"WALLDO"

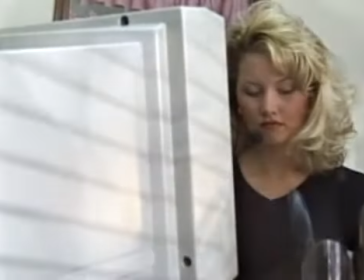(78:45) Хорошо, я знаю, что это сложно при таких условиях. Смотрите на клавиатуру, пожалуйста.
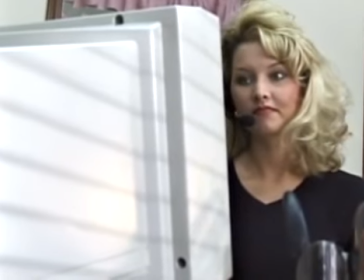(78:50) Простите, смотрите в монитор, пожалуйста. Мотор? Улыбайтесь, подарите мне улыбку.
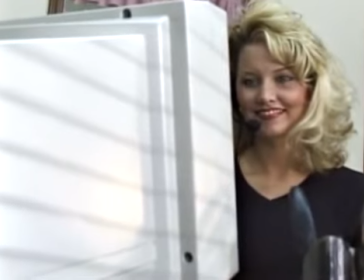(78:56) Просто замечательно.
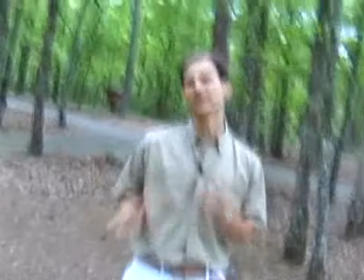(79:00)
Профессиональные методы могут казаться непрофессиональными, если снимать съемки как видеооператор-любитель.
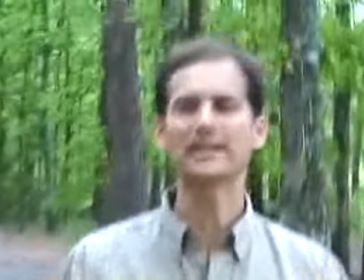(79:05)
Это делается просто. Вы снимаете, наезжая и отъезжая камеры, при этом вращая камеру немного вокруг,
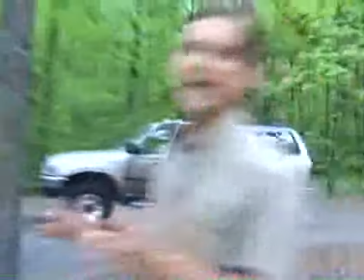(79:11)
снимая под наклоном в 45 градусов, двигая камерой вперед и назад, влево и вправо.
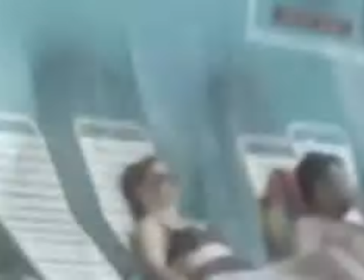(79:16)
В действительности для таких съемок должны быть навыки, если вы действительно профессионал своего дела.
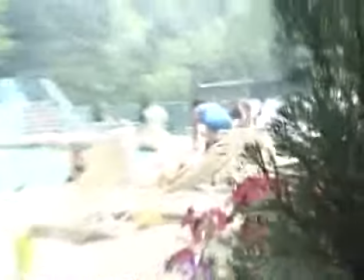(79:22)
Такие съемки производят впечатление любительских для домашнего просмотра.
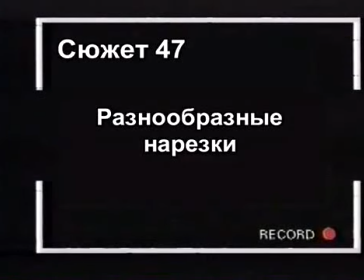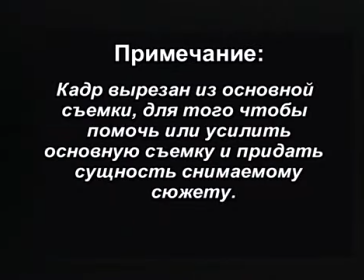(79:32)
Многие видеооператоры знают об использовании видео из нарезок, которые создают максимально эффектные съемки.
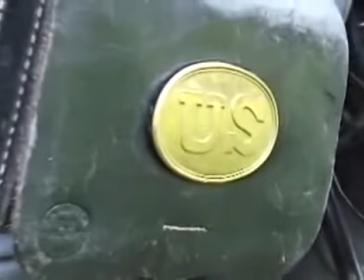(79:39)
Но немногие знают об использовании 4 и более нарезок подряд, чтобы ваше видео было более захватывающим,
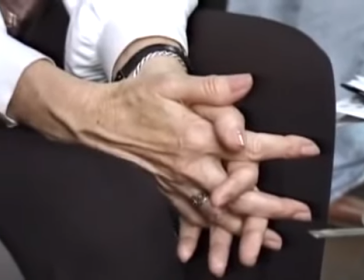(79:46)
создавало чувство предвкушения, либо плавно перетекало в последующий кадр, чтобы вызвать тот же самый эмоциональный эффект, какой получается при субъективных съемках.
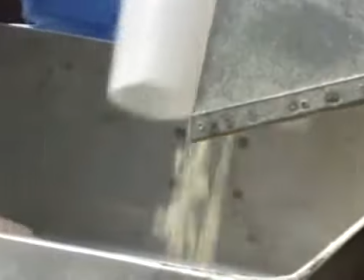(79:58)
Вы можете добавить такие нарезки при видеосъемке, либо можете распределить их последовательно друг за другом для последующих съемок.
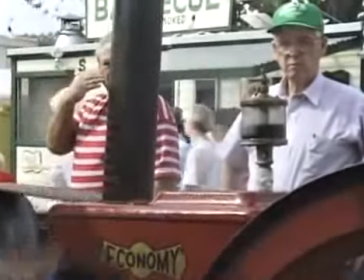(80:07)
Более того, в следующий раз, когда вы будете снимать какое-то событие, попробуйте наснимать много нарезок, сколько сможете,
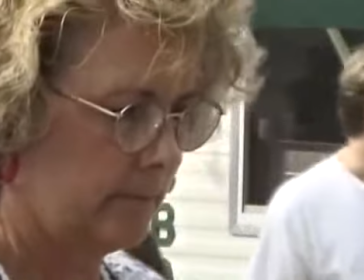(80:14)
и тогда вы увидите, насколько эффектными будут ваши съемки, если вы объедините все нарезки в одной последовательности.
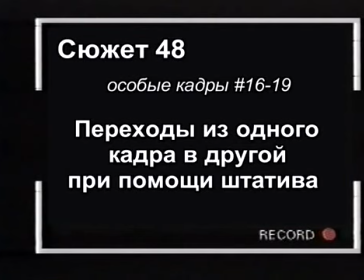(80:24)
Для изучения следующего специального курса мы настоятельно рекомендуем использовать штатив.
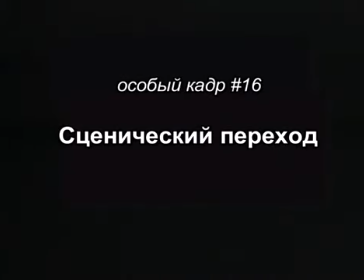(80:30)
Первый переход – сценический переход.
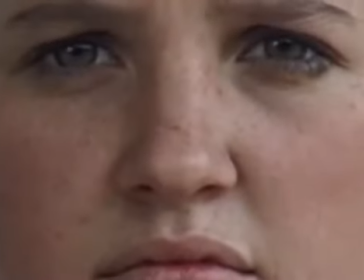(80:33)
Когда вы наезжаете на лицо человека, снимайте лицо крупным планом, а когда отъезжаете, то видите, что человек находится в совершенно другом месте.
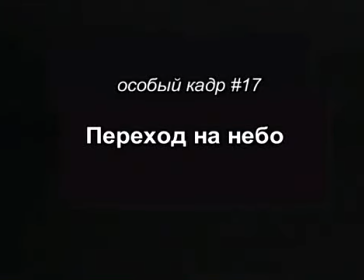(80:42)
Эти кадры сделаны из нарезок съемки, которую осуществляли на улице. Так же делается и при съемке с переходом на небо.
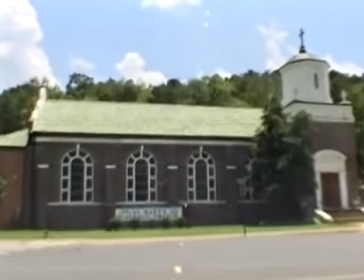(80:49)
То же самое. Вы фиксируете камеру на объект, наезжаете вместо лица человека на небо, и когда отъезжаете, то оказываетесь совершенно в другом месте.
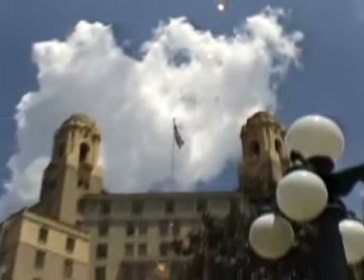(80:57)
Мы посмотрим это еще раз, только на этот раз мы не будем использовать для съемки широкоугольный объектив.
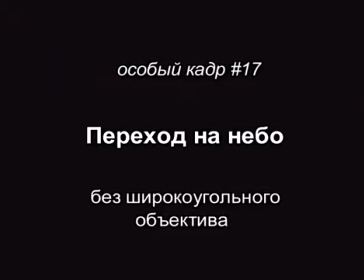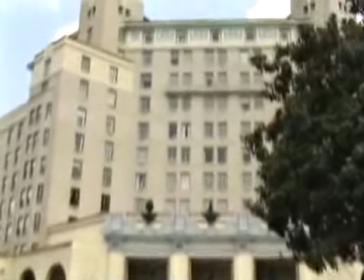(81:09)
Тот же эффект, мы снимаем небо, а когда отъезжаем, то оказываемся в другом месте.
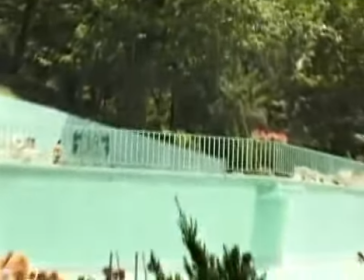(81:15)
Такой трюк можно проделать при помощи цифрового микшера, но в данном случае это сделано из обычных нарезок.
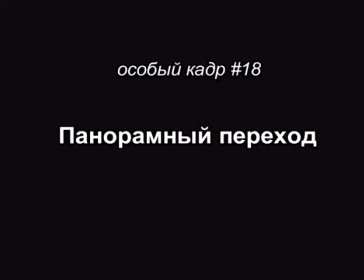(81:22)
Следующий переход – это вращающийся панорамный переход. Берете штатив, фиксируете его в определенном месте.
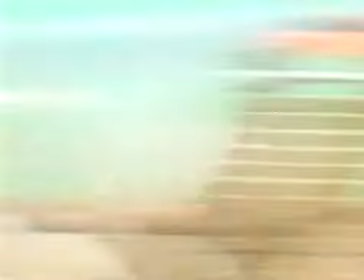(81:28)
И что мы делаем с рукояткой штатива? Просто вращаем рукоятку и отводим камеру от первого кадра и переходим на второй фрагмент кадра.
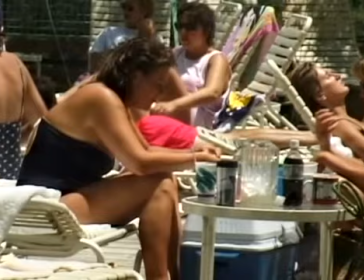(81:36)
Мы покажем вам, как мы достигли такого эффекта при замедленном действии. Мы начнем с первого кадра.
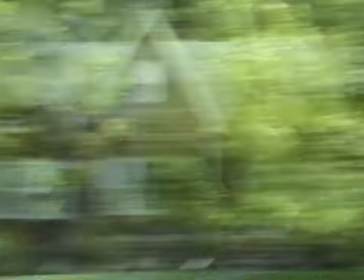(81:43)
Помните, что это требует практики – крутить часть штатива.
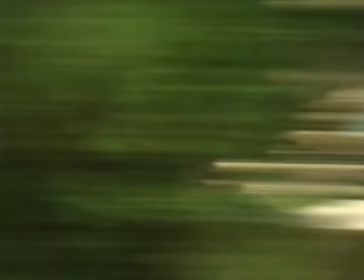(81:47)
И заметьте, что прямо вот здесь мы добавили нарезки с зеленью, потом вернулись к той сцене.
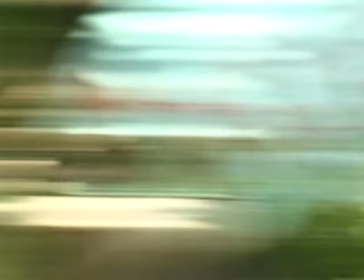(81:53)
Вы видите, что мы продвинулись немного вперед. Там есть зелень. А вот новая сцена, которую мы совместили с прежними.
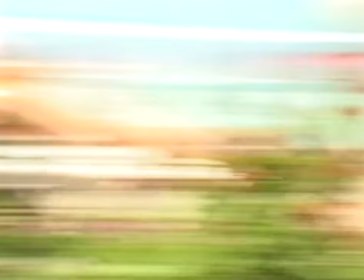(81:59)
Когда вы совмещаете такие сцены, нужна небольшая практика, чтобы затем остановить камеру на объекте.
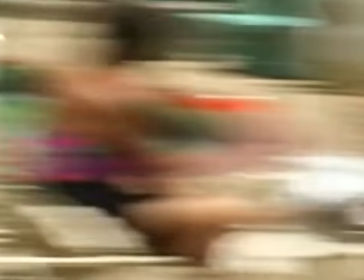(82:05)
И как вы видите, штатив замедляет вращение, изображение становится четким, и вы фиксируете камеру на второй сцене перехода.
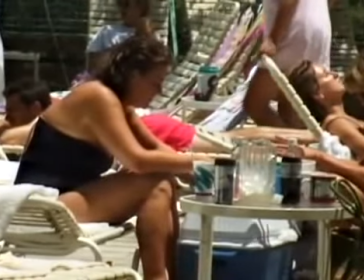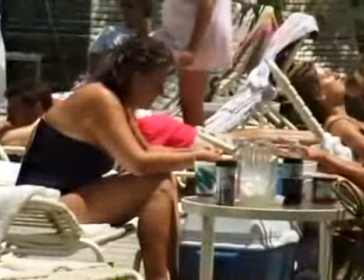(82:18)
Посмотрите на это еще раз. Это все, что требуется сделать. Следующий переход называется фокусным переходом.
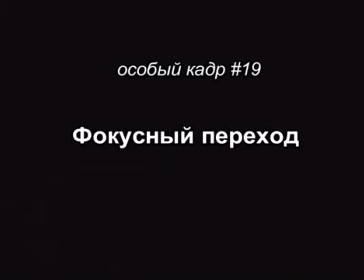(82:25)
Это съемка фрагмента вне фокуса, причем целенаправленно.
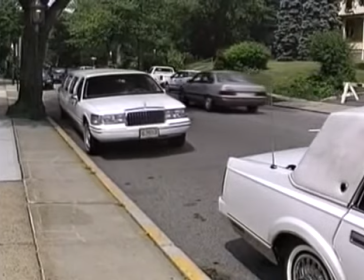(82:29)
При этом камера направлена на границы фрагмента, и помните также, что нужно подобрать подходящий фрагмент,
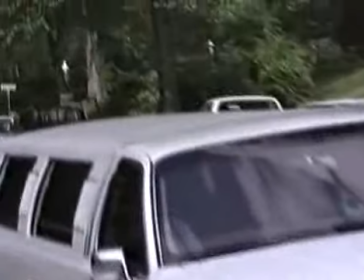(82:35)
чтобы вы смогли наехать на него и сделать фокусный переход на этот фрагмент.